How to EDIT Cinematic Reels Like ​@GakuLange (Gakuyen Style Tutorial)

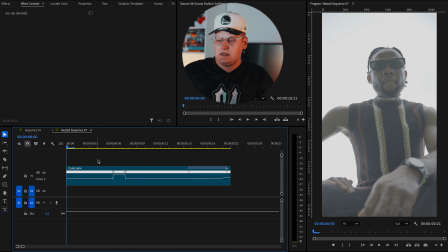8:07 Now this shot, if we go into nested sequence, all there is just Mr. Soup lifting his leg,
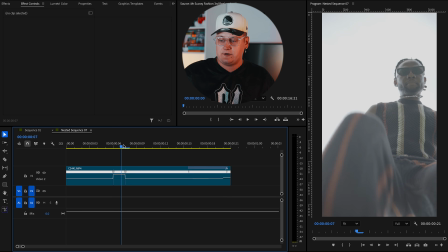8:14 and when he lifts the leg, I fast forward, so I speed ramp it, but there's no ramp really. It's like a hard cut because it just looked good. I didn't need to do anything much.
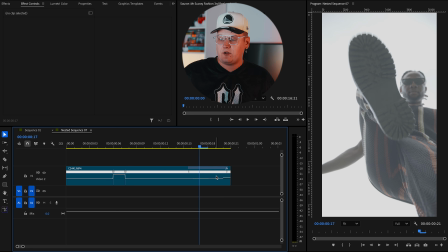8:24 And then at the very end, as you can see, there is a very small ramp increasing the speed again.
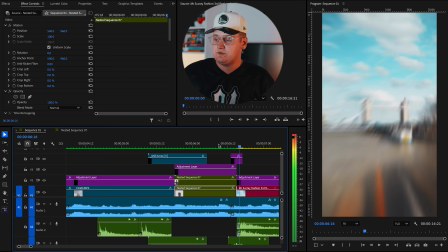8:30 We then transition from him stomping the camera into another speed ramp that's been done via After Effects.
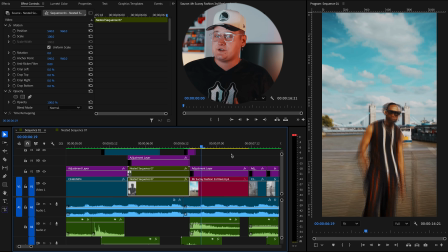8:39 And however, this is the lost clip, so I cannot show you the actual After Effects project because I did lose it.
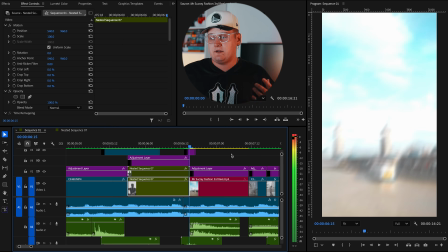8:45 I'm sorry about it, but I can explain it to you. So this is just a very simple graph where it just goes from fast to slow. That's it. That's all there is. It's warp stabilized. Again, I used warp stabilizer probably a couple of times on this clip because there is no point to track and you can't make a perfect speed ramp. I then like to use quite a bit of warp stabilizer to make sure that the video is as stable as possible. And again, sometimes warp stabilizer will not work and we have to deal with it. There is no really a good way around it. If you're filming on 60 FPS, I can offer you slow down the video, nest it, or pre-compose it if it's in After Effects, then put the warp stabilizer on top. Maybe that will help, but sometimes the warp stabilizer just destroys your clips and there's nothing you can do about it.
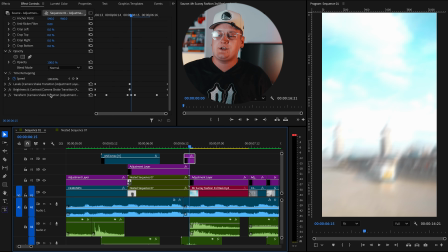9:37 So the adjustment layer in between these shots has a shake effect transition. which basically sells the stomp. It's a long process to explain how I done these shakes. It's basically keyframing and some brightness increase. So again, just ask me for the effects and I'll be happy to provide it to you. But do it in the comments, help me boost this video, engage with the video, and then I'll reward you guys with some of the effects that you need.
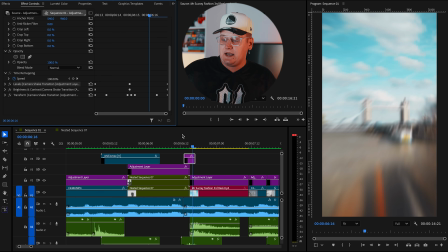10:03 So just let me know in the comments. Yeah, so this is a very quick speed ramp.
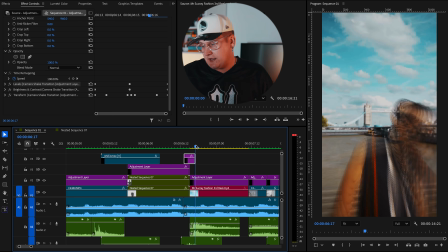10:09 Again, motion blur, as you can see, was used, and I presume it was way more than 180 by the looks of it, but when you play it naturally, it just looks alright. Now, one thing I maybe can offer you next time you shoot something like this is if you speed ramp the videos and you know in your head that you'll be speed ramping that bit of video, maybe ask your model not to move your head, not to move your arm, not to move his head or his arms, because sometimes it just doesn't look good.
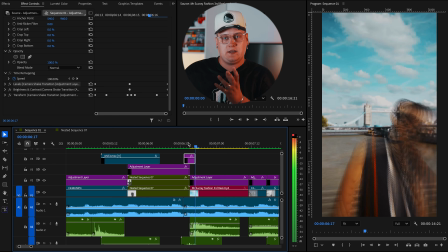10:39 However, I got lucky with the way he positioned his head, and the speed ramp ended on him positioning the head, so it kind of looks okay. But yeah, sometimes I messed it up quite a few times. I didn't explain the model exactly what I want or how it's gonna look, and they improvise, which is completely fine. And yeah, and then you realize in editing that shit, this just does not make sense. I wish he didn't move his arm or something like that. So yeah, another speed ramp.
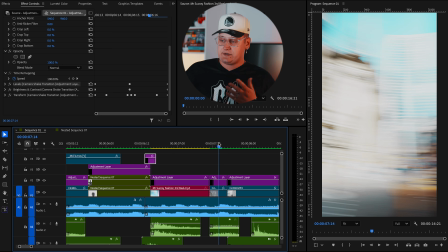11:12 Then we have another slow shutter whip transition. Again, it's just great transition.
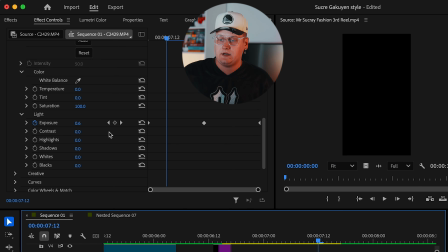11:19 And I have a lumetri color and exposure keyframed. So as you can see, it starts from 0, it goes to 1.9, and it goes back to a 0.
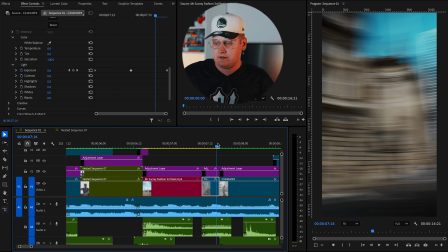11:30 I don't know, I just thought that this is gonna make sense on this transition, so I did exactly that.
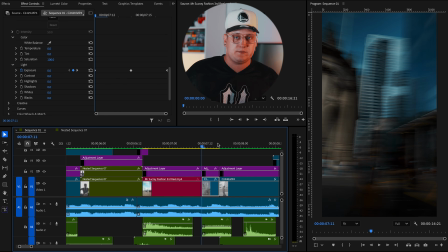11:36 I just keyframed the exposure, so it's kind of like a flash effect.
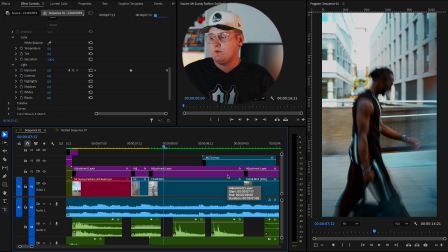11:43 Yeah, and then we move into the shot, again the slow shutter shot, where your subject is walking with you at the same speed,
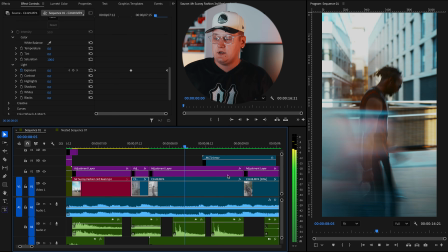11:50 and then the people passing in between you, which creates this pretty cool effect in my opinion.
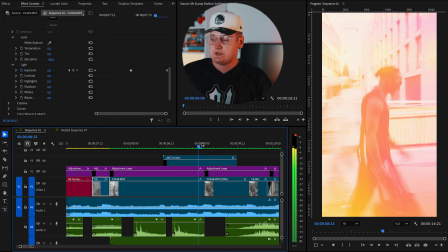11:56 And then another overlay which transitions us into a
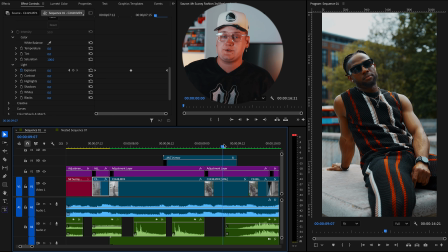12:01 different location and a subject already sitting on the pavement.
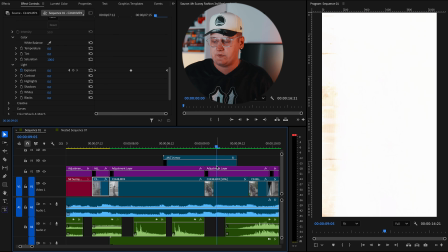12:07 So again, it's just a simple light leak with a sound effect, of course, to sell it better. We'll talk about sound effects in a bit.